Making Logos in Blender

Big fan of this one. All right, I want to try animating one. And I recently saw this post on Instagram and I thought it was so cool.
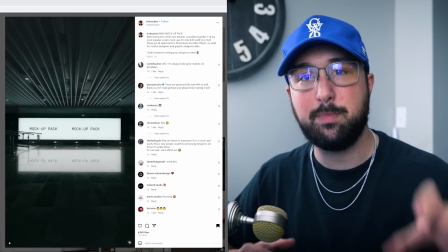[4:17]
So I kind of want to build something inspired by that kind of LED inside of a room.
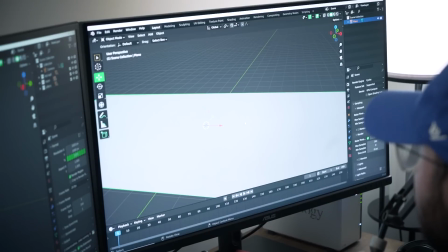[4:22]
I think it's really cool. First, I'm going to need my floor. So he's going to go there and the ceiling is just kind of going to go right that.
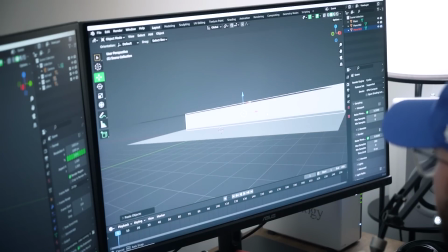[4:29]
And we're also going to need a background wall. Here's our room. All right, we're going to use some concrete materials for this.
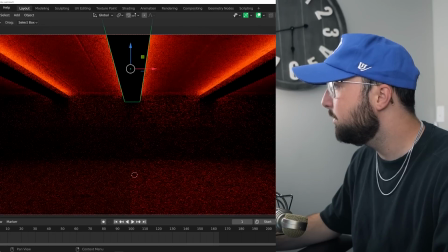[4:36]
We'll bring up the pieces here. All right, let's get some ambient lighting on the pillars right up here.
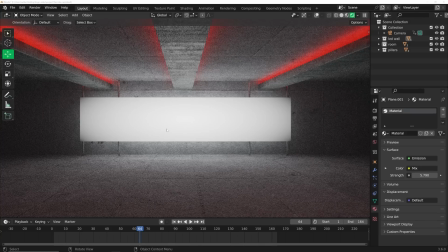[4:42]
That looks really, really awesome. All right, so here is the LED wall, and I need to animate some content that's going to play on top of it. So here's what I'm thinking for that content. I want to animate it very snappy, very quick, like it's a Nike run campaign.
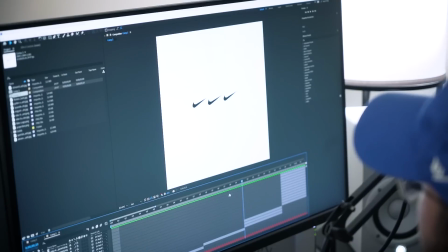[4:54]
So it's very choppy, very quick. That's kind of where I'm thinking for this. All right, I like the visual contrast between medium, big, and then three little small ones.
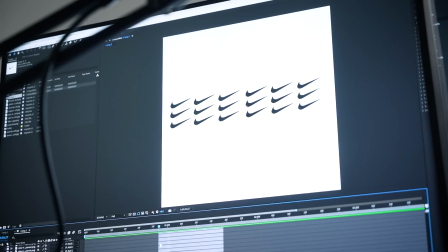[5:03]
I like that. That'll look really cool. Let's get kind of like an easing animated version of this.
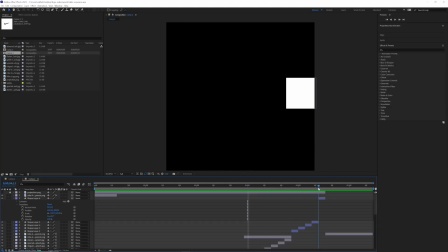[5:10]
I think to fully sell the idea of like Nike run Nike fast.
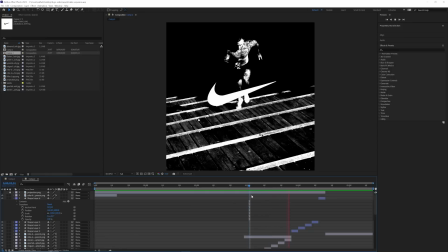[5:14]
Let's have these really quick cut pieces to really set this really interesting mood where it's like,
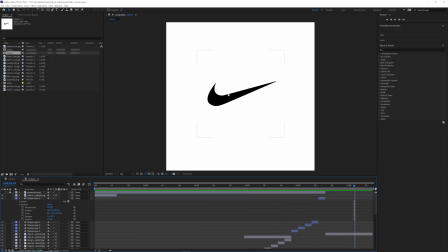[5:20]
and then back to bold Nike. I think that looks awesome.
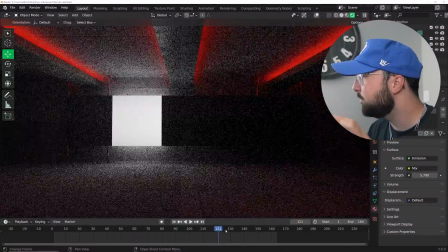[5:25]
All right, so we've applied the animation to the LED. I'm just gonna click around the timeline show. Looks really cool, looks really clean.
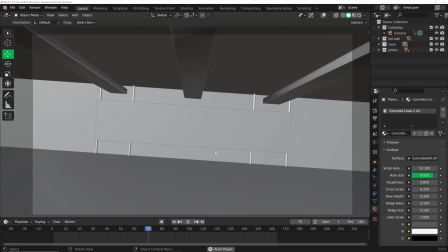[5:31]
This is perfect. I'm just gonna go ahead and animate the camera to move. That's gonna give this such a cool kind of cinematic shot for this.
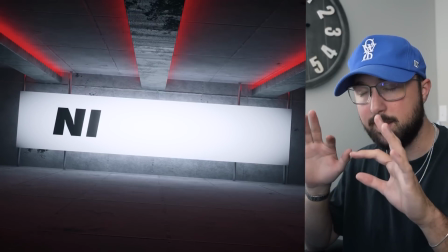[5:39]
And boom, it's all done. This looks super cool, looks super sick.
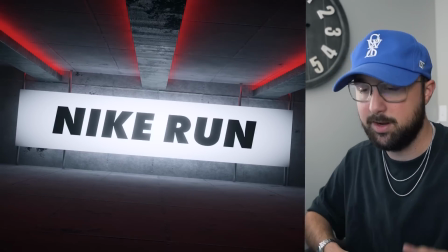[5:44]
It looks like it's like a shot from a commercial that you would insert into it as like a 3D artist if you got hired for that, something like that.
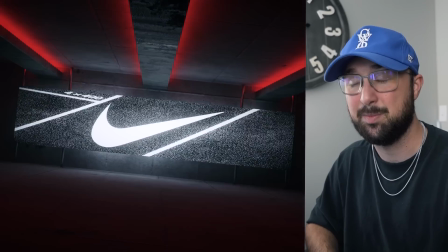[5:51]
Very cool. This one took a lot of work, but it was really fun. And that's it. Hopefully you got some cool stuff from this. There's honestly hundreds and hundreds of other ways to take different brands and logos and think about them in the context of the product and the context of the brand to make really interesting things and adding things into your portfolio is really just going to take them to the next level and we have the power of that in 3d so it's really cool again if you want to learn all of those projects plus a bonus one that's going to be uploaded on my patreon starting today for the next six days really cool stuff there if you want to check that out linked in my bio and it helps support the channel with that being said i'll see you in the next tutorial. ACG. All right, you guys put your ears forward. Stop shaking your little aggravate. No, I'm trying to record right now. Look at this. I'm trying to record.
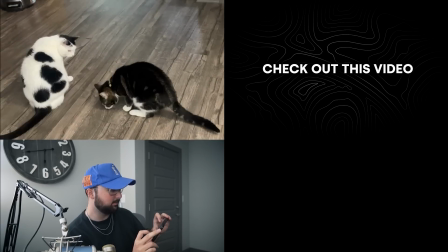[6:46]
No, I'm not talking. Guys. All right, let's narrate it.
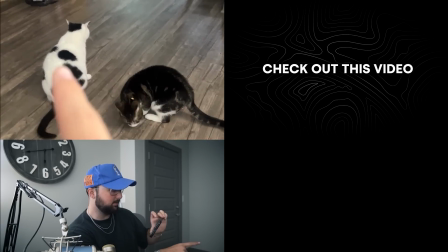[6:51]
Let's narrate. She's acting like she doesn't care. She's waiting for a pounce. Darby sees the moment.